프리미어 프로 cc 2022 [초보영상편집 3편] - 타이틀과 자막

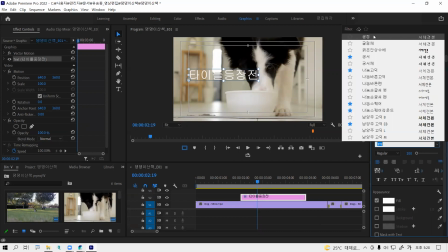(12:31)
굴림체는 뭐단 말이냐? 즐겨찾기를 포토샵처럼 지원을 해줍니다. 뭐하지? 모르는 서체는 안 쓰시는 게 좋아요. 이거 쓰시면 안 됩니다. 한컴 윤고디. 왜? 저작권 서체거든요. 돈 물어내려면 쓰시던 이거.
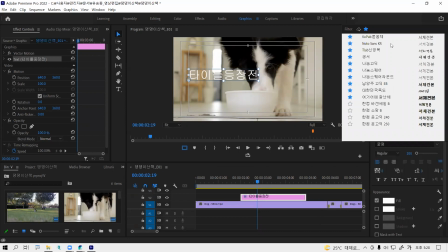(12:51)
이거 빼야 돼. 자. 여러분들한테 그 무료 서체를 좀 소개해 드렸는데, 서체는 갖고 다녀야 됩니다. 서체는 여러분들이 뭔가를 표현하는, 여러분들이 뭔가를 표현하는 무기입니다, 무기.
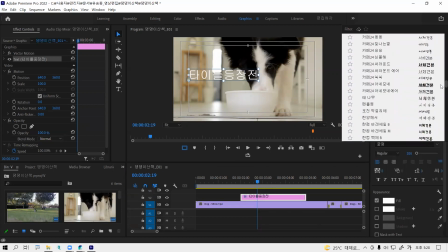(13:08)
제가 지난번에 카페 24 서체를 좀몇개좀 깔아서 보여드렸었죠. 카페 24 서체. 여기 있네요. 무지 많은데, 웬만한 게 조금씩 담겨 있더라고요. 트로트로 유명한 조선일보도 무료 서체를 배포를 했습니다.
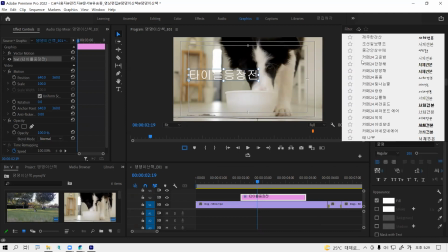(13:26)
조선일보 명조체라고 신문서체 같은 건데. 설명이 아주 괜찮아요. 나 이거 쓰겠다. 써야 될 거. 써야 된다거나 그런 서체들, 성격에 맞는 서체들을 여러분들 찾아보세요. 풍부할수록 좋아요.
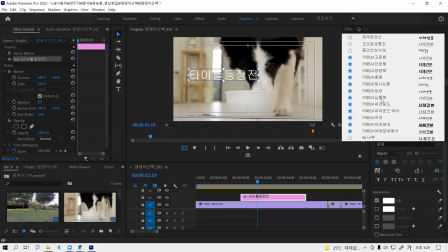(13:46)
여기를 꼭100% 추천하는 건 아니지만 거의 유사한 서체들이 많이 모여 있네요. 제주시에서 배포한 한라산책. 쓰고 싶은 정선군에서 개발한 정선아리란책 뭐 이런 애들 많이 있습니다.
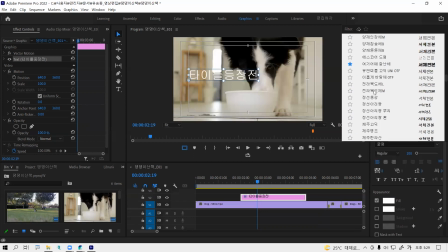(14:05)
여기 어때는 여러분 아시죠? 전라북도에서도 서체를 만들어냈는데 이 서체는 한글 문서에 포함이 돼 있어요. 묘하지만 전라북도체도 무료는 무료입니다. 전라북도에서 서체를 만드신 게 있어요. 근데 좀 폼은 안 나요. 자, 이제 됐으면 즐겨찾기 이야.
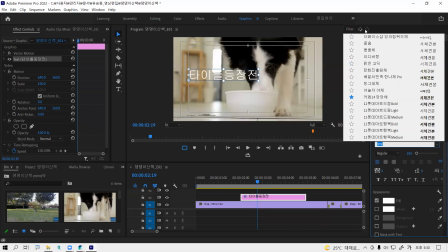(14:26)
홈페이지만 즐겨찾기 하는 게 아니에요.
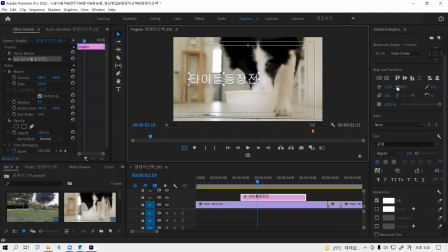(14:30)
찍고, 얘가 바꿔달래. 가서, 즐겨찾기.
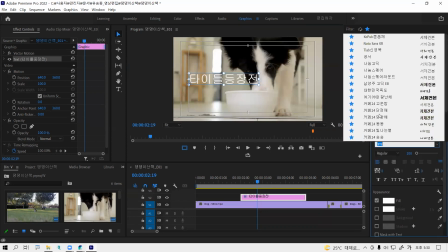(14:37)
뭐 하지? 여기 어때? 카페에 있어, 단점이. 분위기 맞아야 돼요. 강아지인데, 딱딱한 것보다는 강아지일 때는 숑숑이 어울릴 것 같은데요. 숑숑.
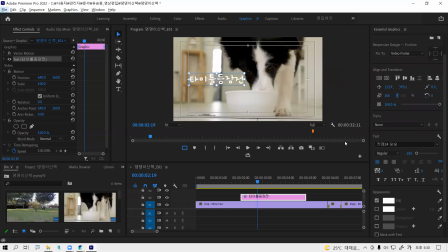(14:51)
타이틀 등장점. 귀엽네요. 자. 이거는 부제라고 생각하시면 좋아요. 부제. 얼큰한 뭐 이런 느낌처럼. 맨 밑에 보실래요? 얘를 꼭 보시면서 하세요. 얘를 보시면서 하얀 배경이 있으면 이런 공간에 눈에 안 띄죠?
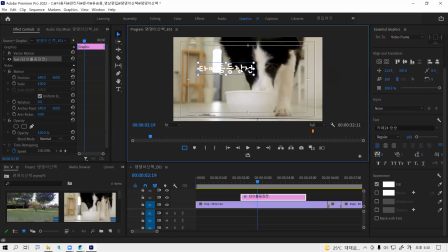(15:10)
예. 가독성, 가시성, 가해성 세 가지를 봐야 되는데 일단 가시성 눈에 안 띄어. 이거 하얀 배경, 검은 테두리 기본 배경과 이런 걸 구분해 볼수 있는 아니면 다른 구성 요소,
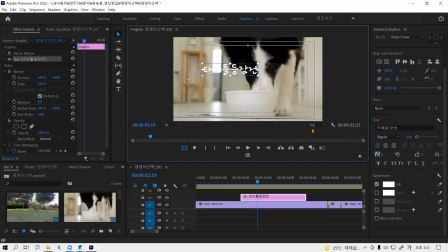(15:28)
일러스트에서 만든 아이콘, 말풍선 다수 이게 요소가 그래픽이 들어갑니다. 기본이 되는 것만 좀 보여드리고요. 본 진도 때 들어가 볼게요.
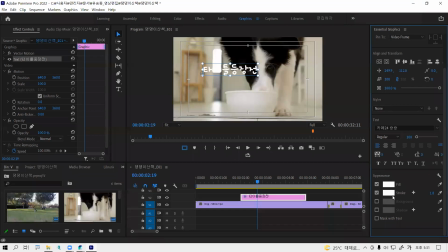(15:40)
녀석을 찍고 이 스트로크를 체크해 보겠습니다. 왜요? 아, 저기 하얀 글씨는 눈에 안 띄잖아요. 그래서 테두리 좀 넣어주세요. 이게 테두리입니다. 테두리는 적어도 20은 줘야지.
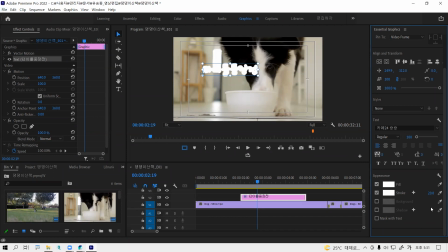(15:57)
이? 근데 왜 눈에 안 띄지? 테두리 색깔은 색이 대비가 돼야지, 반대가 돼야지. 여러분 영화 보시는 BOD 대부분 하얀 글씨에 검은색 테두리잖아요.
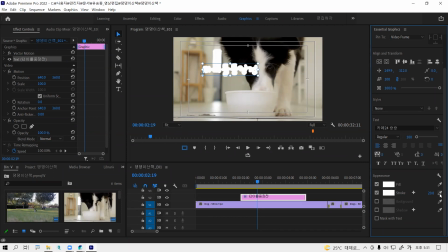(16:10)
우리 영상도 기본으로 그 정도 깔고 가야죠. 컬러는 여기서 찍으면 컬러를 여러분 고를 수가 있습니다.
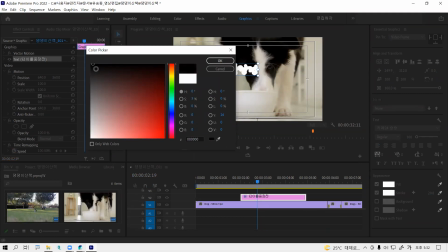(16:18)
뭐지? 뭐지? 뭐지? 뭐 검은 색깔이지. 하얀 색깔 쓰지 말고 눈에 띄어야 된대.
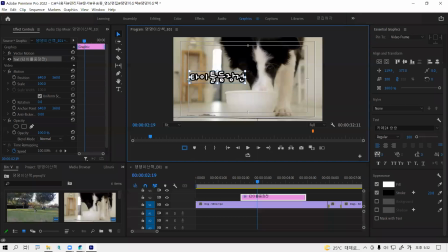(16:27)
에이, 이렇게 해서 딱 얹어봤습니다. 야. 타이틀 등장 전 이거는 부제라고 말씀드렸는데 여러분 이렇게 한번 해보실까요?